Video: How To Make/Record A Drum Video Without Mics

I totally recommend getting one of these cheap alternative and yeah so this is how I record my sound and everything on my videos
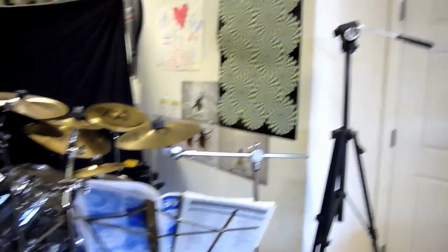226s
okay so here is a step 2 part 1
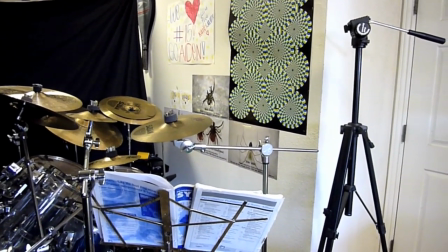231s
right here or I guess it's the only part in step 2 really which is how I actually record the video so
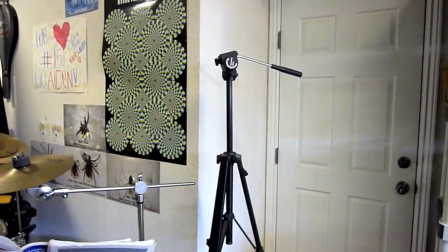236s
as you can see I have my tripod set up right here which I put the camera on and then I
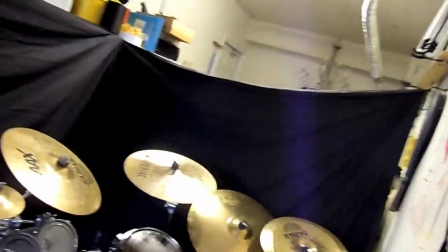241s
have it set up here I'll put it on top in a pretty good position where I can see all my drums,
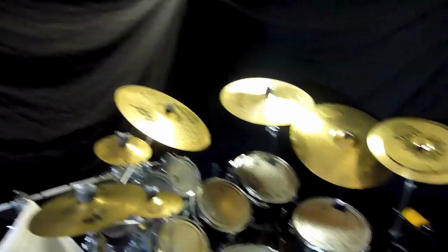247s
all my cymbals, and there's no, when I have my videos, there's no white in the background or anything, don't have a music stand, so it's in a good position.
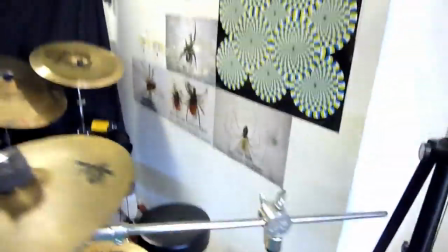255s
And you want to make sure it's in a close proximity to the drum set, because if it's not, if it's like all the way back here or something,
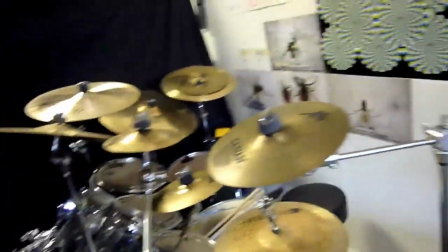262s
then you're not going to get as good sound quality because it's far away and it's getting the room sound,
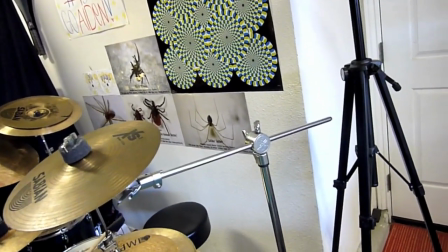267s
not the actual sound of the drum. So basically the closer you set it up to the drums the more it's going to sound like if you actually have the drum set mic'd up.
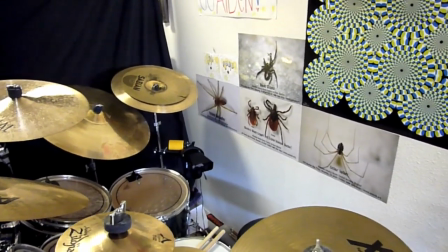275s
So that's how, that's the position I used to record the camera, I mean record the drums and it works out pretty well for me so I definitely
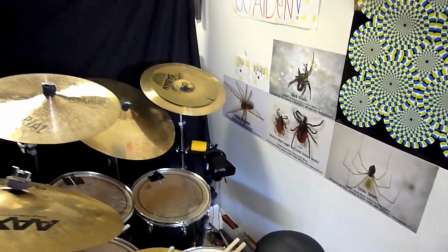283s
recommend doing this if you're on a budget and you don't want to spend a thousand dollars or whatever on micing equipment.
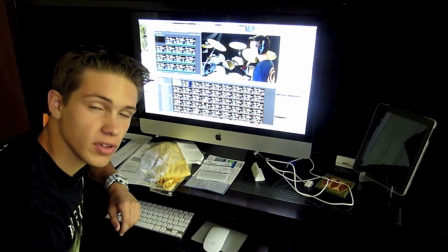293s
Okay well here is the final step which would be step three which is how I edit my videos. This is the most important part because it's how you make videos sound good and all that other kind of stuff.
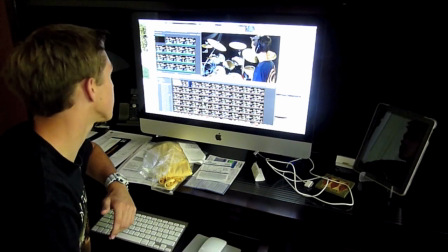304s
So as you can see here I have one of my older videos. It's the Muse video actually, the survival one.
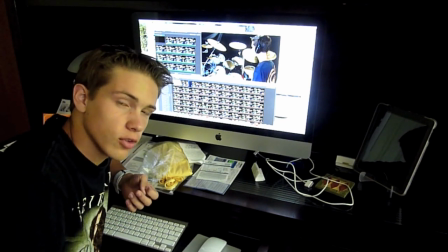310s
And I'm editing on a Mac, I'm using iMovie, but you can use any editing software you can.
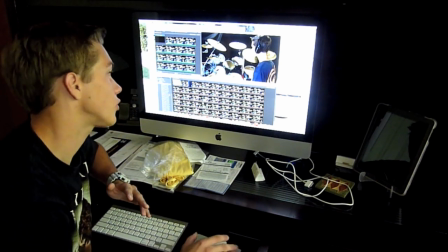315s
The only thing you really need on the editing software is to be able to move the sound or the video
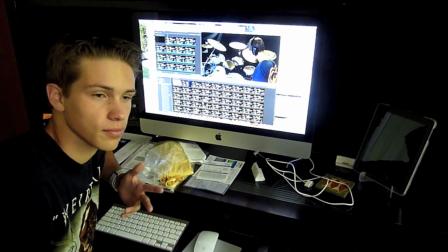320s
in fine increments or else you're not going to get it to match up and then it's going to sound bad.
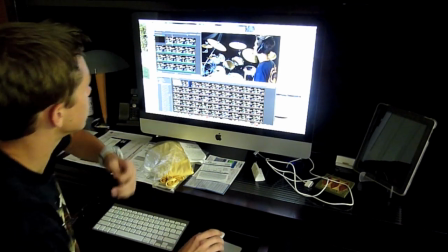326s
So basically just have to, first First you put in your video on the thing, upload it to your computer,
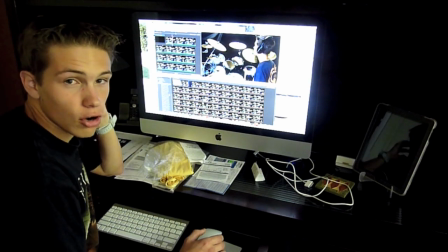335s
and then you lay the song over top of the video clip,
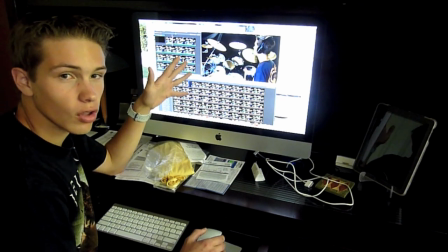339s
and then you have to move the sound of the song to match up with what you're playing on the drums.
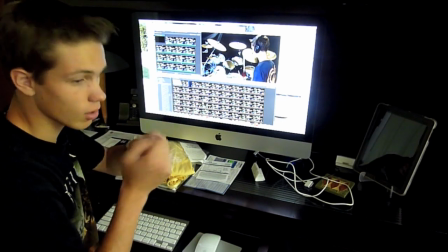347s
So as soon as it matches up, I'll play it for you for a sec. You can hear my drums are exactly with what the drummer on the actual track is playing.
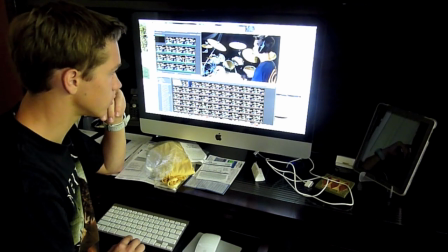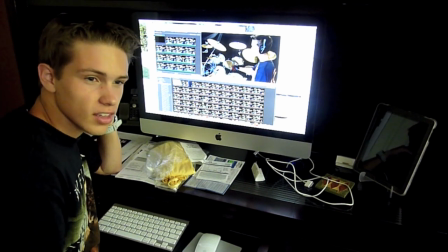361s
Yeah, so that's basically the main thing.
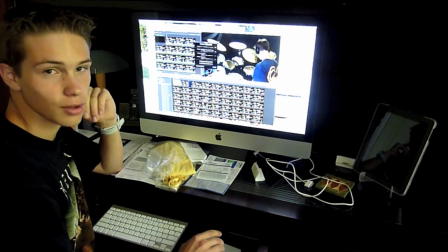363s
Then you can, of course on most, you can go in here, audio adjustments, edit the sound levels of the year track or the audio track of the song.
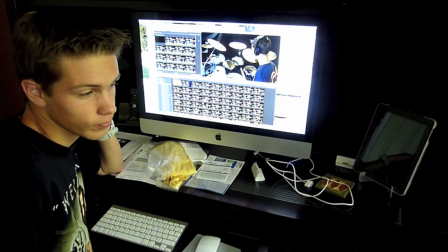372s
So usually you have to put your drums pretty high so you can get through YouTube's filter. And so yeah, that's basically everything for editing the video. So yeah. Okay, so that's it. That's how I edit and make my videos. That's how I record them, set them up, do all the editing. So if you like what you see, please, I would love if you would rate, comment, and subscribe. And if you have any other suggestions for a video, a how-to video or an instructional video, something you see that you want me to show, then please feel free to leave a comment or send me a message or something and I'd be more than happy to make the video for you. So yeah, rate, comment, subscribe and thanks for watching guys. Hope you learned a lot and take this into account when you're making your drum videos.